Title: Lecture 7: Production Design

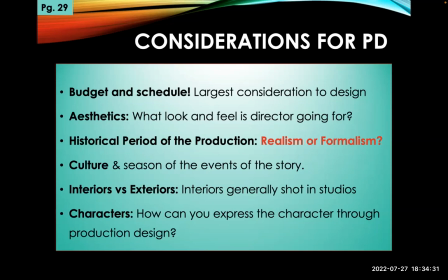7:20 Can we play with things? culture interior versus exteriors and then also character how can you express the character through productions on particularly their
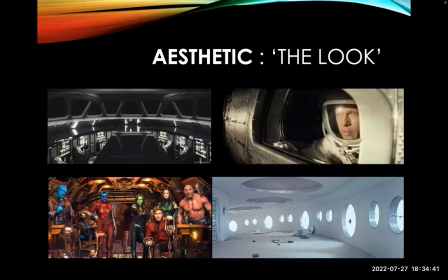7:30 personal apartment or dwelling would be something that you would do so what's the look you're going for so you know this is a fantasy sci-fi film very different from say star wars star wars is serious and at least this part of it this is the empire this is the death star it's dark they wanted to convey a
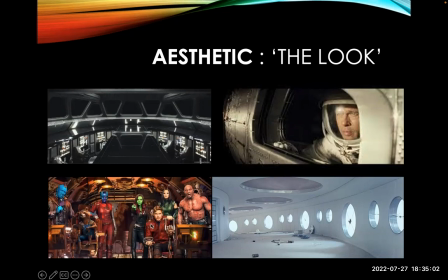7:47 certain tone this is guardians of the galaxy it's conveying a very different tone it's light you have characters with green and blue skin okay um this is a different sci-fi look this is uh from ed astra it's going for a real serious sort of somber look so lots of realism muted tones
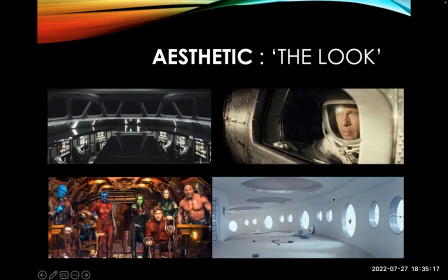8:05 and in this particular scene we have a whole another feel very futuristic so what are the expectations what is the tone and the themes
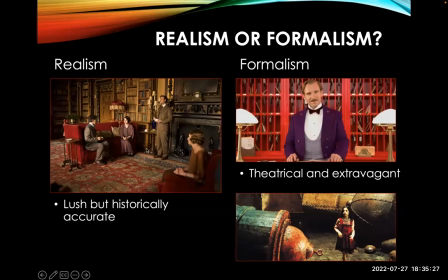8:15 of the film. That's how the production designer begins. Is it realism or formalism? So here, this is from Downton Abbey, and we're going for realism. We're trying to capture the time, so everything has to be accurate. Here, we're looking at formalism.
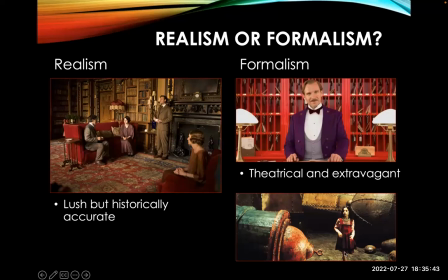8:30 This is from Grand Budapest Hotel, which is the film you're going to be doing for your case study. It's much more theatrical, colorful, extravagant. Same thing here, City of Lost Children. They're not going for realism. they're creating a fantasy past or a fantasy future.
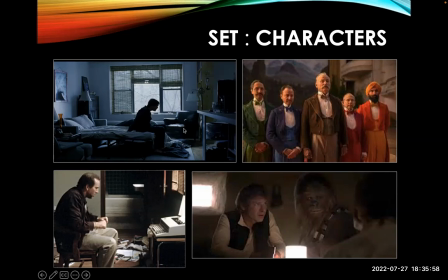8:44 So set and characters. We looked at this example before. This is from Eternal Sunshine. The character's depressed, the setting should look depressed. The character's depressed, the setting should look depressed. This is from Adaptation. This is from Grand Budapest Hotel, very fanciful costumes.
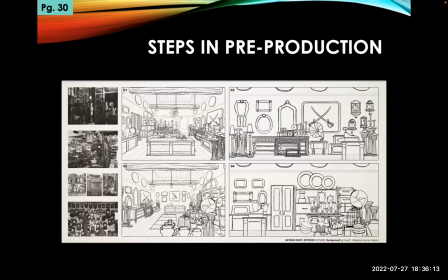9:02 This from Star Wars. So steps in pre-production. First off, drawings. Lots and lots of drawings. You have to show the director what you intend to do drawings are cheap buying
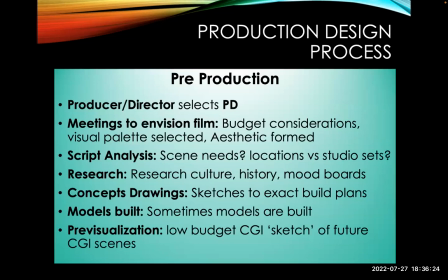9:14 and building things are expensive so drawings first pre-production you director and producer are going to meet they're going to envision budget consideration visual palette selected i want it to be reddish i want it to be dark script analysis we're going to go scene by scene and then research begin this is all done by
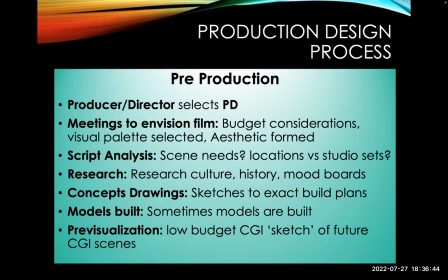9:33 the production designer then he begins to do concept drawings okay now before he goes any further, those drawings have to be approved by the director.
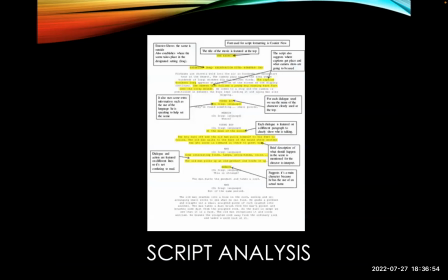9:40 Then models are built sometimes, and then sometimes they do something called pre-visualization, where it's just a CD sketch of what it will look like. Here's a script. So here's some notes that a production designer has put on the script.
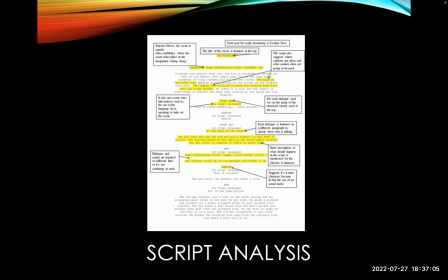9:53 He's reading the script and seeing what he needs to provide, what needs to be on camera, and what things that aren't mentioned should be on camera.
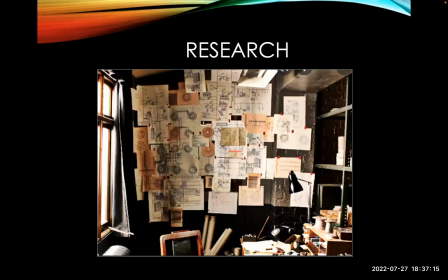10:01 Lots of planning meetings, Lots of discussing. Duties are detailed and delegated to other people. Plenty of research, too. Going back in time and looking at the way things were done for a historical piece. Maybe reading science journals to find out what might be happening in the future for a science fiction piece.
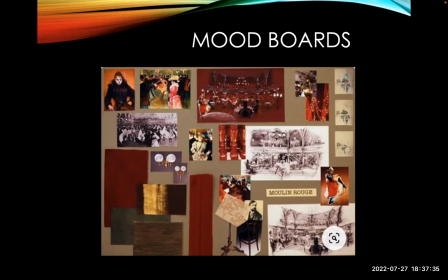10:21 This is a concept called a mood board, where a designer might kind of pick the colors and the textures and the images
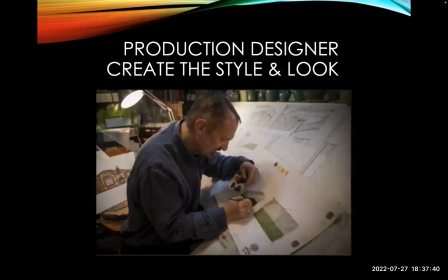10:28 that they're trying to evoke in their design. they're just sort of giving themselves a palette of flavor from which to work from
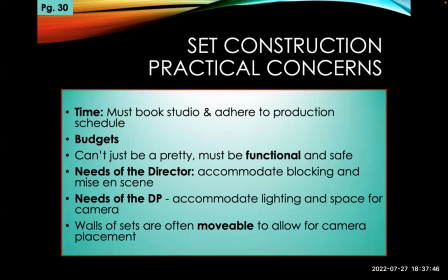10:35 they create the style and the look of the film from drawings so again what are the practical considerations time budgets can't just be pretty it must be functional and safe I mean the doors have to open the windows if they get used have to you know slide up and open you also have
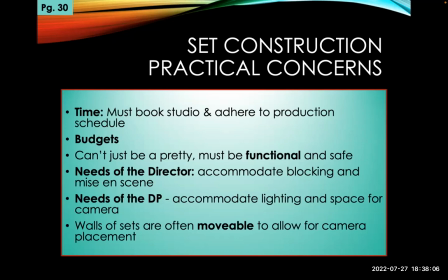10:54 to think of the needs of the director you have to accommodate blocking in mise-en-scene if he's got a huge battle sequence plan, then you can't have too much furniture or too little space. You have to think about the needs of the DP. So where is the lighting going to go? And where's the camera going to go?
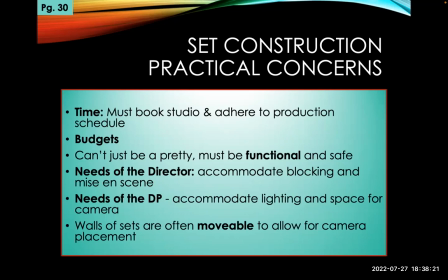11:10 And this is why walls of sets are often made movable, particularly in a studio situation. It allows for camera placement. We can just take out a wall, put lights there. Perfect.
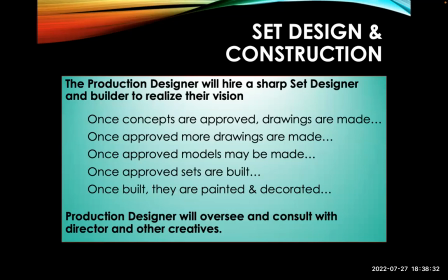11:21 You can't do that on location. So team goes to work on design.